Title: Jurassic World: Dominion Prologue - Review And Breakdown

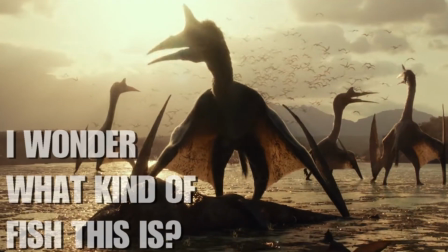The Quetzalcoatlus is beautiful in this footage, and we can actually see how they dwarf the Pteranodons and dine on dead fish in a pretty awesome way here.
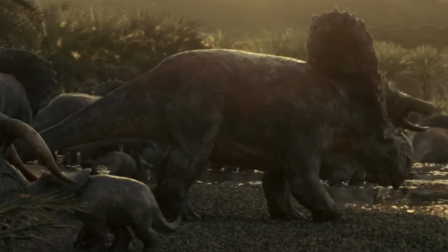By the way, I was unable to pick up on the fact that one of the Nasudoceratops actually has a broken horn during the massive herding scene, which I thought was a nice touch.
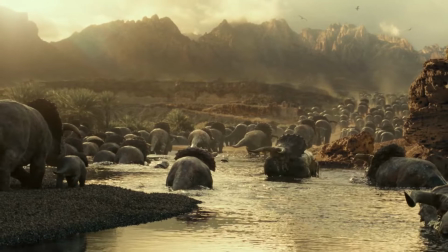It really adds to the realism of these animals being unique individuals in their own lives and history during the Mesozoic.
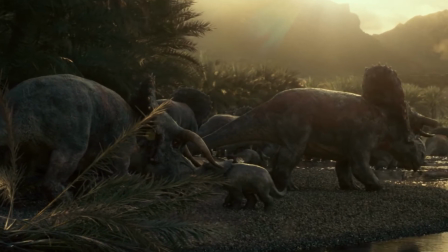Whether it lost them fighting some giant theropod or in a mating display, I don't know.
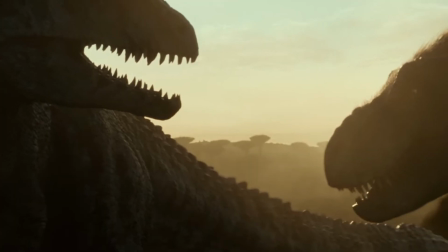I just thought it was a pretty cool touch. Now, the T-Rex and Giganotosaurus fight is really interesting because I think the designs of both
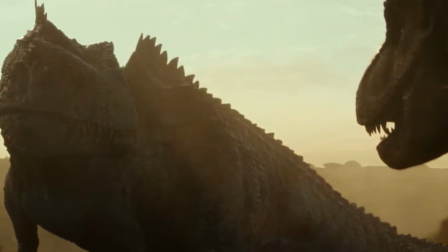these animals are radically different to what anyone would really consider to be Jurassic in the traditional sense.
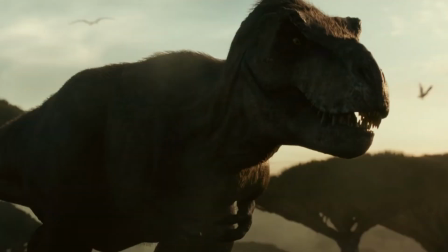For starters, the Rex has a lot of fuzzy plumage around its body,
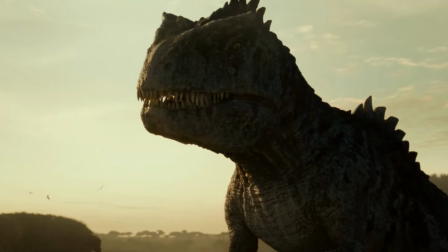and the Giga just looks like a gigantic shark dinosaur with that angular head and the wide assortment of spikes on its back.
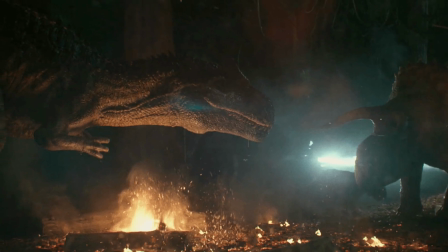I mentioned before that this could be done in order to give it some in-universe continuity with the Allosaurus,
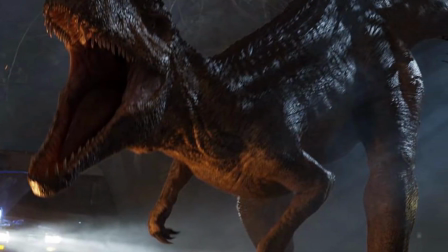which is a relative of the Giga, and I think that may be why they've chosen to do that.
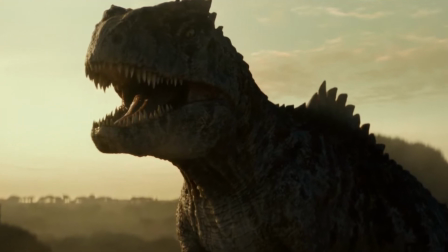Now, this new dinosaur in some shots looks really menacing and cool, while in others looks kind of more like a monster than it does an animal.
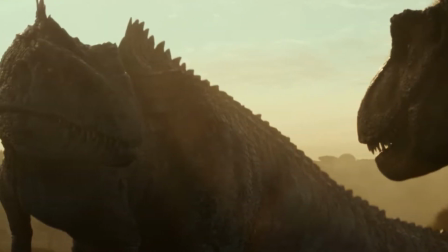I think this is usually when the mouth is closed for me, but that's just how I'm personally processing it all right now.
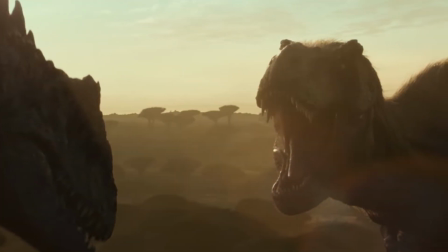So then we go into the fight, and boy, was it a short one.
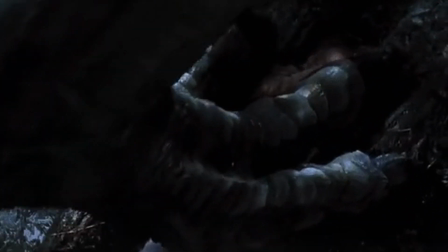Unlike Jurassic Park 3, where we actually saw exactly how the Spinosaurus killed the T-Rex, this one is left up in the air and made more ambiguous,
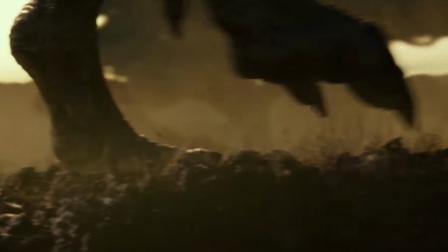with the body losing its footing around a small cliff and falling over until we see the close-up of its dying eye.
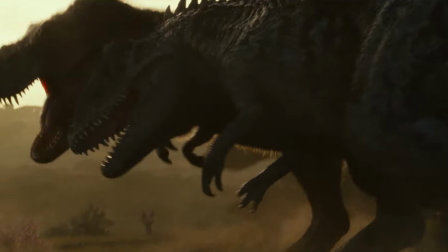I actually enjoy this sequence a lot because it looks and feels like two wild animals going at it, and the environment adds to the ambiance of everything too.
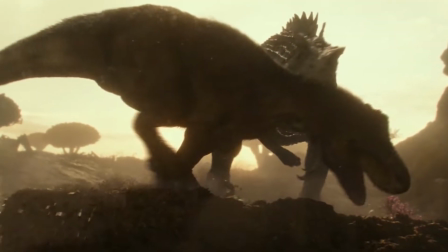It seems like they want to imply that had it not been for the Tyrannosaur losing its footing and kicking rocks into the stream,
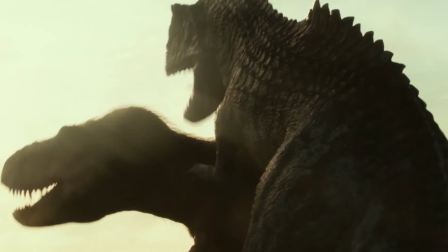it could have stood a chance, which is kind of just how it is in the real world when it comes to any sort of brawl.
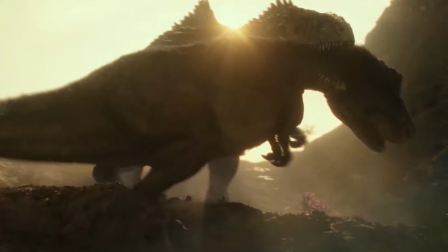But either way, yeah, it did die, and yeah, that's kind of a bummer since T-Rex always gets his ass kicked in these movies.
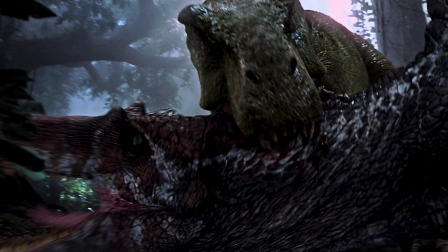And really, like, I was not a fan of the fight in Jurassic Park 3. I thought the Jurassic World fight was awesome.
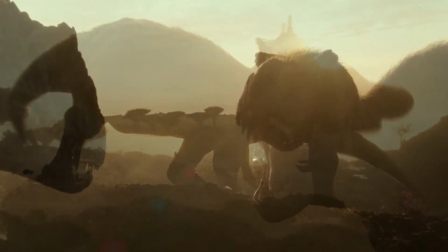This one's short, it's in the past, it looks really cool, but T-Rex really need to die every five seconds Universal?
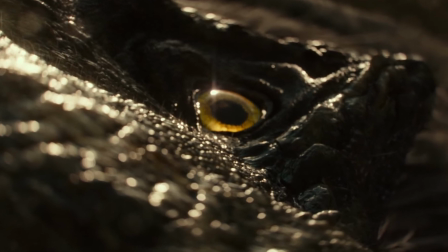After that, we see a really cool shot of a mosquito landing on the Rex and taking its blood, which felt very 1990s-era Jurassic Park marketing to me, which I'm a big fan of,
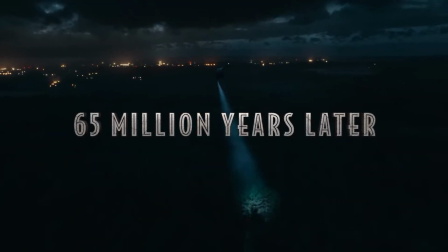before we transitioned 65 million years later and get to see that now famous T-Rex attack on the drive-in.
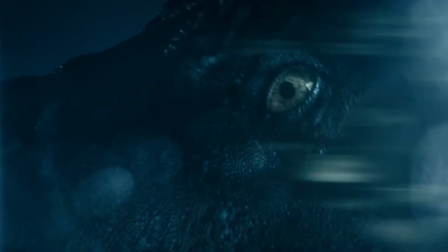This was a pretty cool scene, but I will admit that I kind of understand more now why my parents
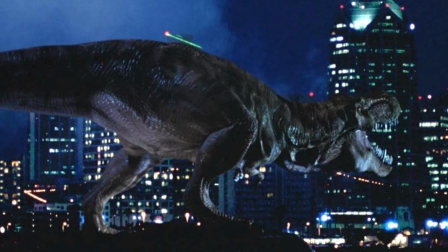and a lot of people at the time didn't enjoy the San Diego sequence in The Lost World so much.
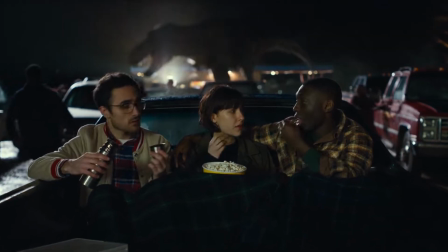Because none of the audience members know anyone that's getting attacked,
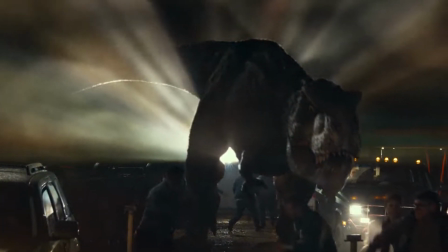it does feel sort of like a big silent roar movie that Spielberg described back when the second film wrapped in 1997.
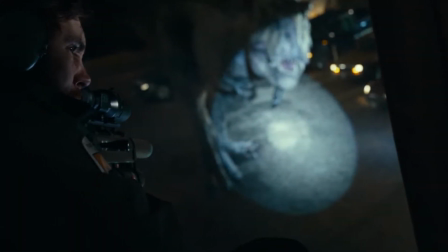That doesn't mean it's not badass and fun though, since there's a lot of cool stuff to observe watching the hunters take on the Rex and trying to stop it.
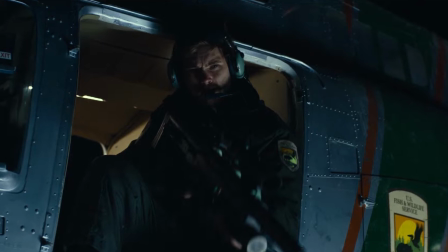Speaking of which, did you guys notice that these men come with special patches on their uniforms? Apparently, the Department of U.S.
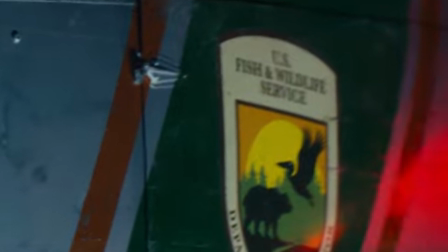Fish and Wildlife has, like, a lot more to deal with than usual, which, again, adds a more realistic touch.
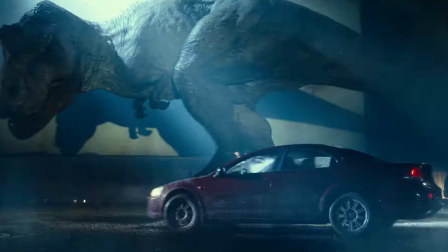This little bit of the Rex getting away and the hunters looking around for it wasn't in the theatrical tease, and instead, that came with some shots of the Allosaurus,
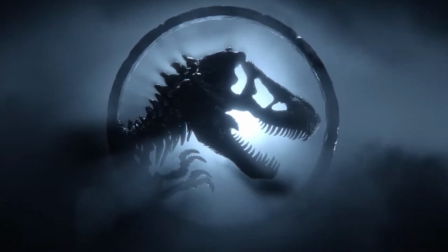Gallimimus, and Mosasaurus running wild and attacking things as a sort of short montage.
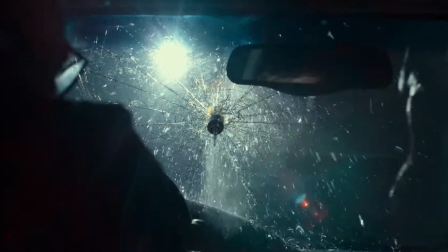I'm not sure if there is more to come as far as that sizzle reel from CinemaCon goes,
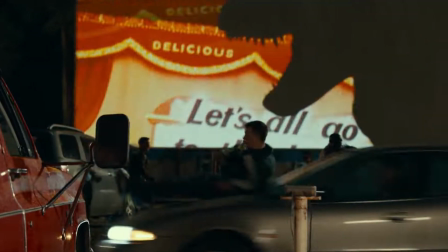but I do believe this is a very well-done prologue that helps set the tone, for what we can expect to see in Jurassic World Dominion.
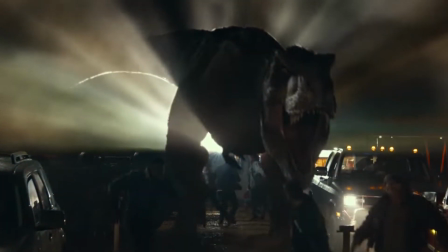What's even more exciting though for me is imagining more situations like this,
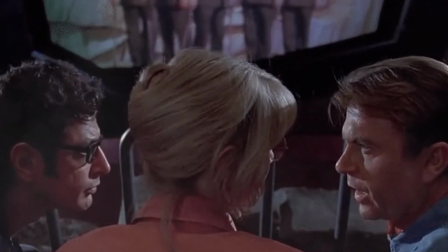only with Owen Grady, Alan Grant, Claire Deering, Ellie Sattler, all of them thrown into the mix.
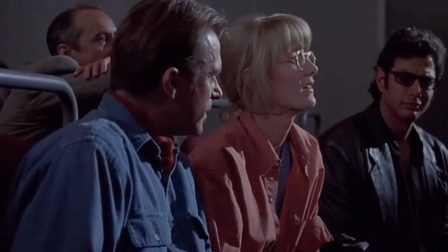All the while Dr. Ian Malcolm gets to tell everyone he told them so, all those years ago during Jurassic Park and the Lost World.
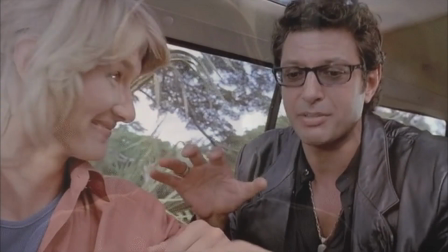That's what really gets me excited for Dominion, because those are people I recognize, I care about, I'm invested in this franchise,
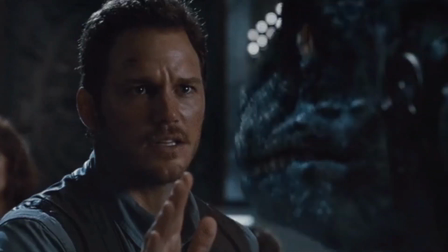and to see the culmination of all that stuff in this final film, that's what I'm looking for. it.
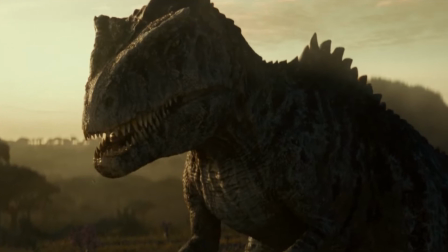Personally, I think this teaser acts as its own short film now, and one that I think is legitimately better than Battle at Big Rock.